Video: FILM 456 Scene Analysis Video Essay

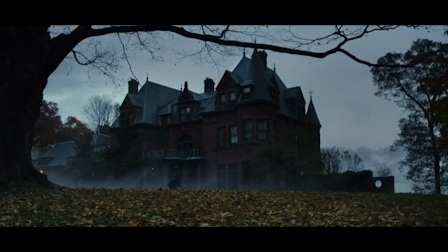My house, my rules, my coffee. This short phrase written on a coffee mug is subtly hinted at through the 2019 murder mystery movie, Knives Out.
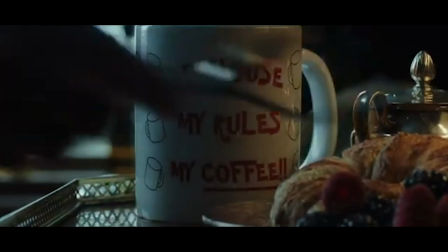This mug is a more important clue for the viewer than any bloodstains, fingerprints, or footprints.
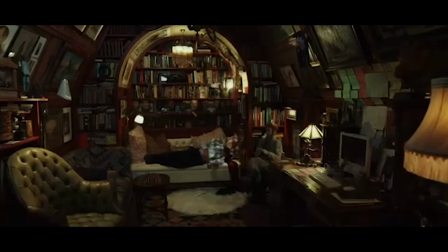The film focuses on the events surrounding Harlan Thrombey's sudden murder, which is shocking yet exciting for the members of the Thrombey family.
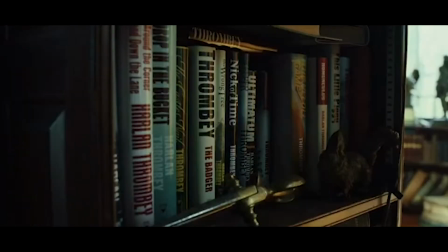As a world-renowned murder mystery writer, Harlan had a massive inheritance to pass along to his relatives.
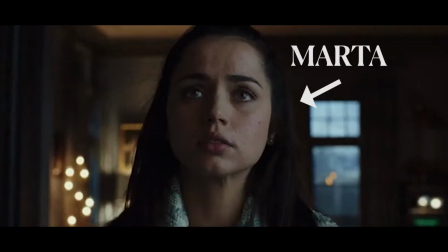To say the least, the family wasn't ecstatic when they learned that Marta, Harlan's immigrant nurse, gains the entire inheritance.
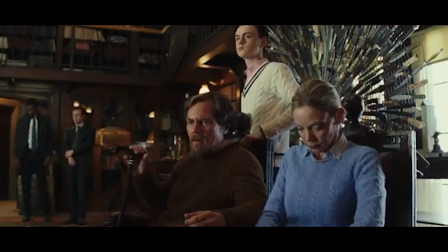The plot appears to be a formulaic whodunit, a simple yet entertaining murder mystery movie.
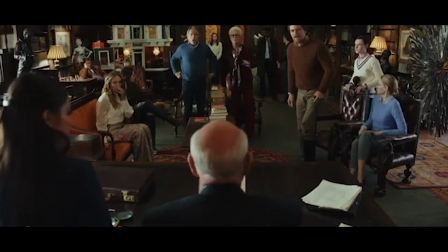However, a deeper look into the film and its message reveals its main intention is not really about discovering who the murderer is.
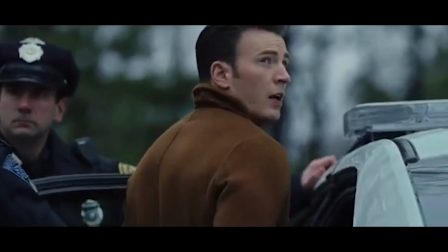The final scene highlights the movie's true intention, exposing Marta's lived experience as an immigrant among white, wealthy, privileged Americans.
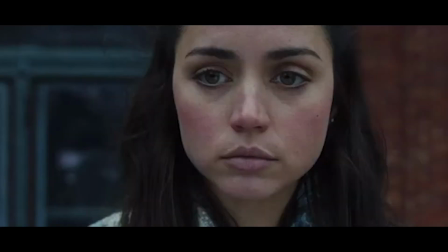The theme is truly Marta versus the Thrombees, the immigrant versus the citizens. The final scene provides a visual and oral representation of this feud and Marta's ultimate victory through the clever use of props,
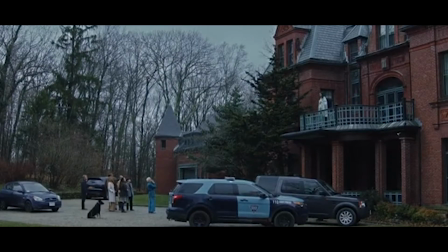song choice, and scene blocking.
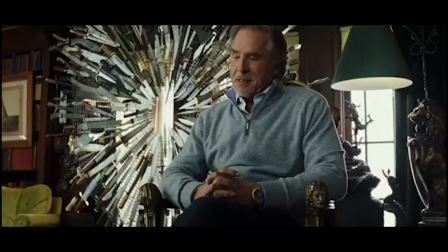At its core, Knives Out depicts the marginalization of minority cultures from the wealthy American gaze and is precedent-setting for pro-immigration movements.
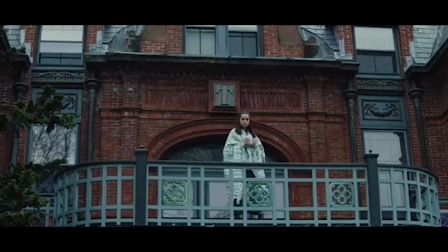As the film comes to a close, we see Marta standing on the terrace of the mansion with this mug.
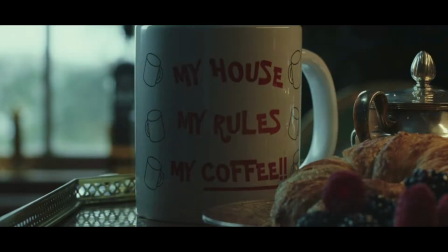This mug is also seen in the opening moments of the film, as it used to belong to Harlan and now it's Marta's.
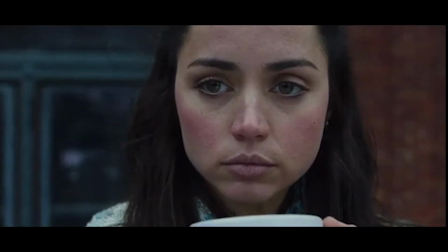In the final shot, we watch her slowly sip out of it as she looks down at the thrombies with a hint of vengefulness in her eyes.
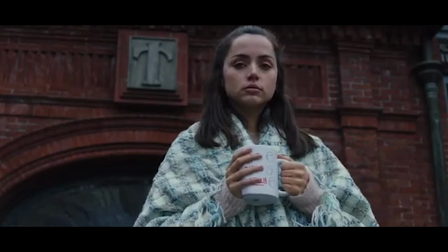The use of this prop is the first telling sign that Knives Out has a more important message than how to effectively solve a murder.
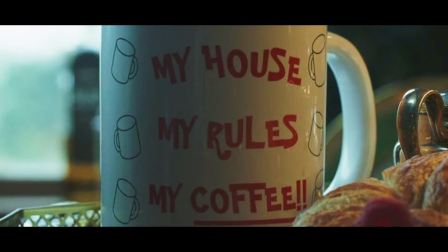What's important about this mug is what it says. My house, my rules, my coffee.
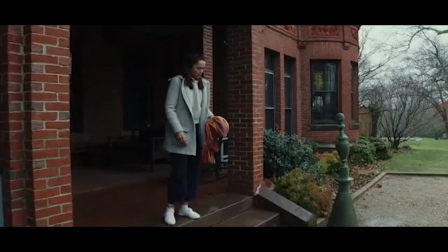In the latter half of the film, the Thrombeys vigorously attempt to bully Marta out of gaining Harlan's inheritance.
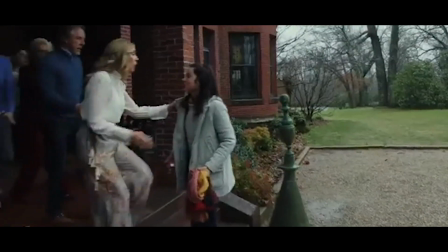This prop hints at the greedy and entitled mindset of the Thrombeys.
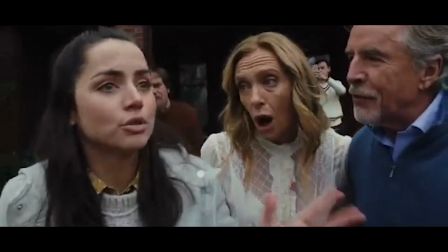They have no qualms about manipulating Marta to gain the assets because they believe it's their birthright due to their ancestry and blood relationship to Harlan.
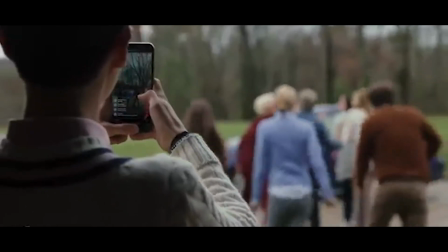They justify their actions because of Marta's immigrant status. previous to this they've pretended Marta is a valued and equal member of the family but their
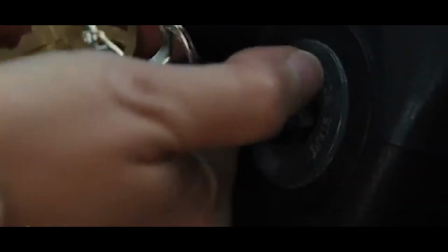true view of her as a dirty anchor baby is revealed when their inheritance is threatened the cup might as well say my money my house my birthright the
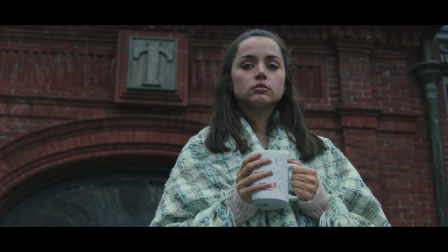filmmakers then allow Marta to throw this attitude back in their face by passive-aggressively drinking out of this mug and looking down at the thrombies
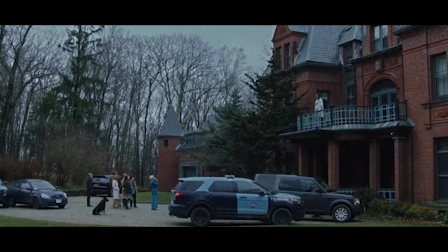it's now truly her house her rules and her coffee and by By showing that the immigrant has power in the final moments of the film,
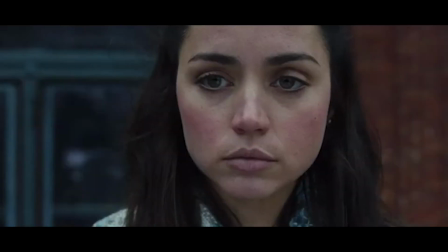Knives Out elicits a subtle yet clear pro-immigration message.
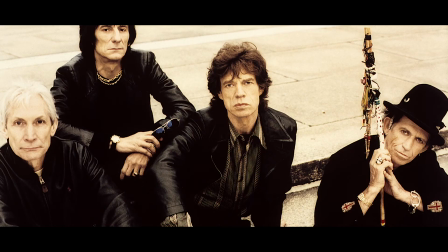These visuals are accompanied by the Rolling Stones song, Sweet Virginia.
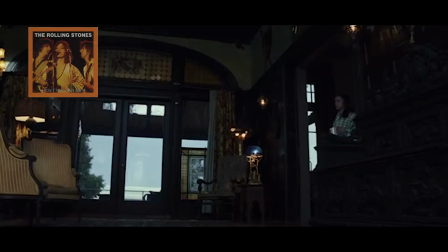Viewers might not connect the song to the underlying message of the scene as it's widely recognized as being about substance abuse,
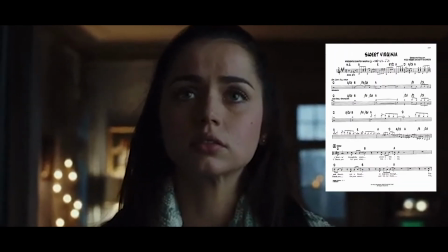but closer examination of the lyrics uncovers some interesting coincidences related to this culminating scene.
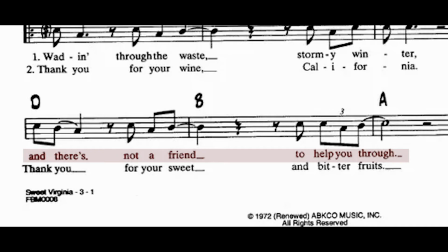In particular, the second line of this song, which is, and there's not a friend to help you through
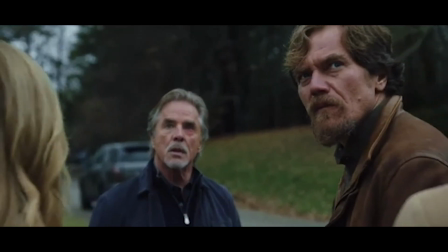coincides with the camera showing the Thrombeys turning their heads and recognizing Marta standing on the balcony looking down at them.
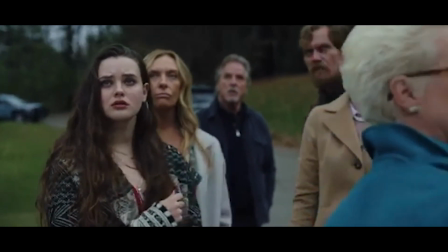Not one of the Thrombeys, except for Harlan who's dead, has been a friend to Marta.
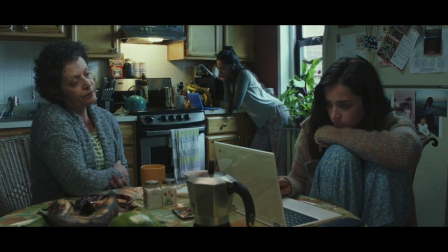Nobody welcomed her family and genuinely supported their endeavor to become documented American citizens.
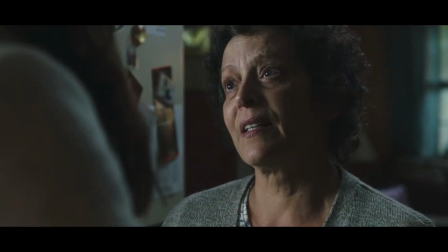Instead, they use Marta's mother's undocumented status against her trying to intimidate her
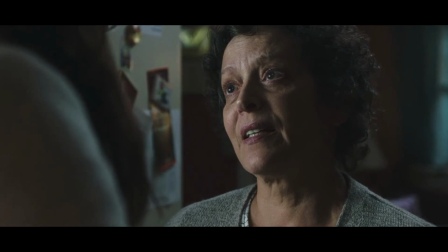and make it seem like she has to choose between her family and the inheritance she's rightfully been granted.
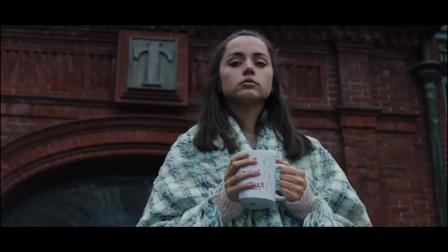This song plays over the final scene, showing Marta in the position of power,
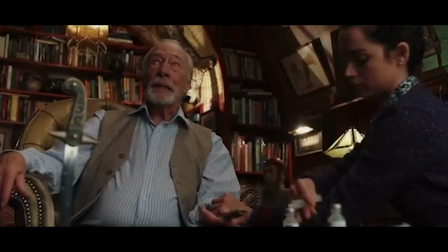shining a spotlight on a smart, hard-working immigrant who stakes a claim to her new position.
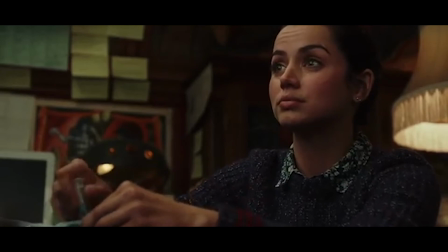She accomplishes this through perseverance, kindness, and staying true to herself.
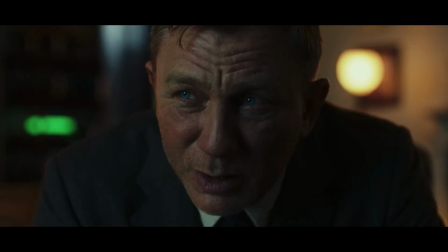As Benoit Blanc puts it, you won not by playing the game Harlan's way, but yours.
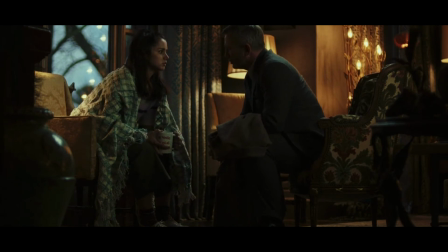You're a good person.
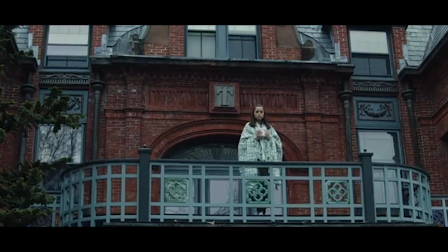The physical blocking of this scene is the final identifiable element that acknowledges the segregation of Marta while setting a precedent for the pro-immigration movement.
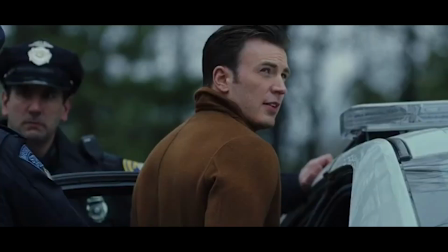This blocking refers to two important elements of the narrative.
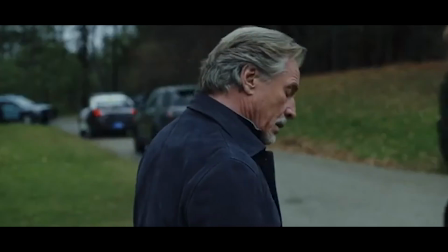It visually shows the isolation of Marta and emotionally conveys the power that she now embodies.
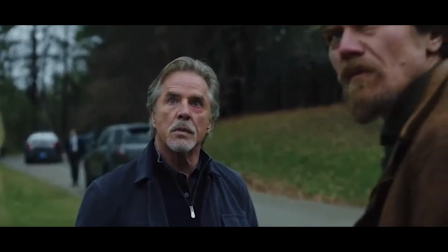Marta has always figuratively been on the outside of the Thrombeys, despite their gestures and claims that they welcomed her into the family.
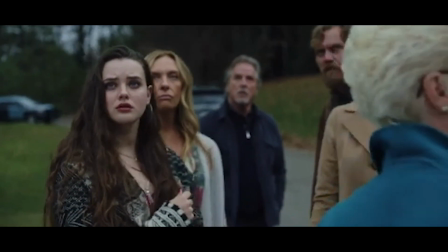Literally, outside now and on a proverbial pedestal, Marta stands above the Thrombees looking down,
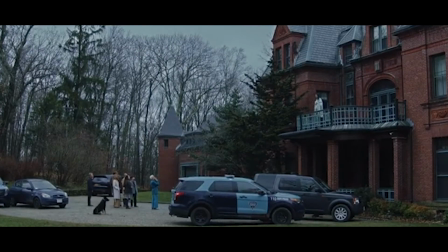and by taking the high road, Marta, the immigrant, has now gained the utmost power in relation to the American citizen Thrombees.
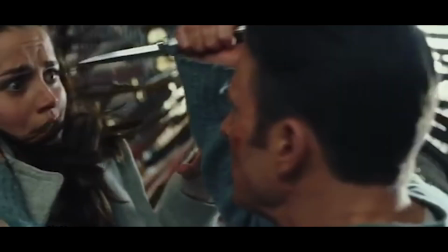Within the murder mystery genre, the excitement of solving the murder can actually distract the viewer from other themes within the plot.
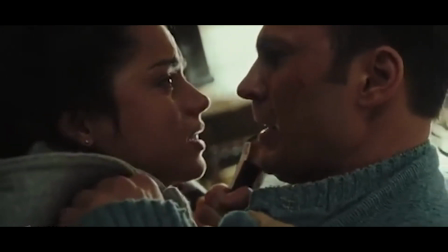In the case of Knives Out, the subtle hints the viewer should be paying attention to include the props, music, and blocking in the final scene,
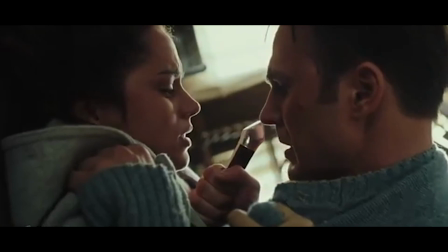which ultimately depicts Marta's marginalization and supports a separate pro-immigration message within the narrative.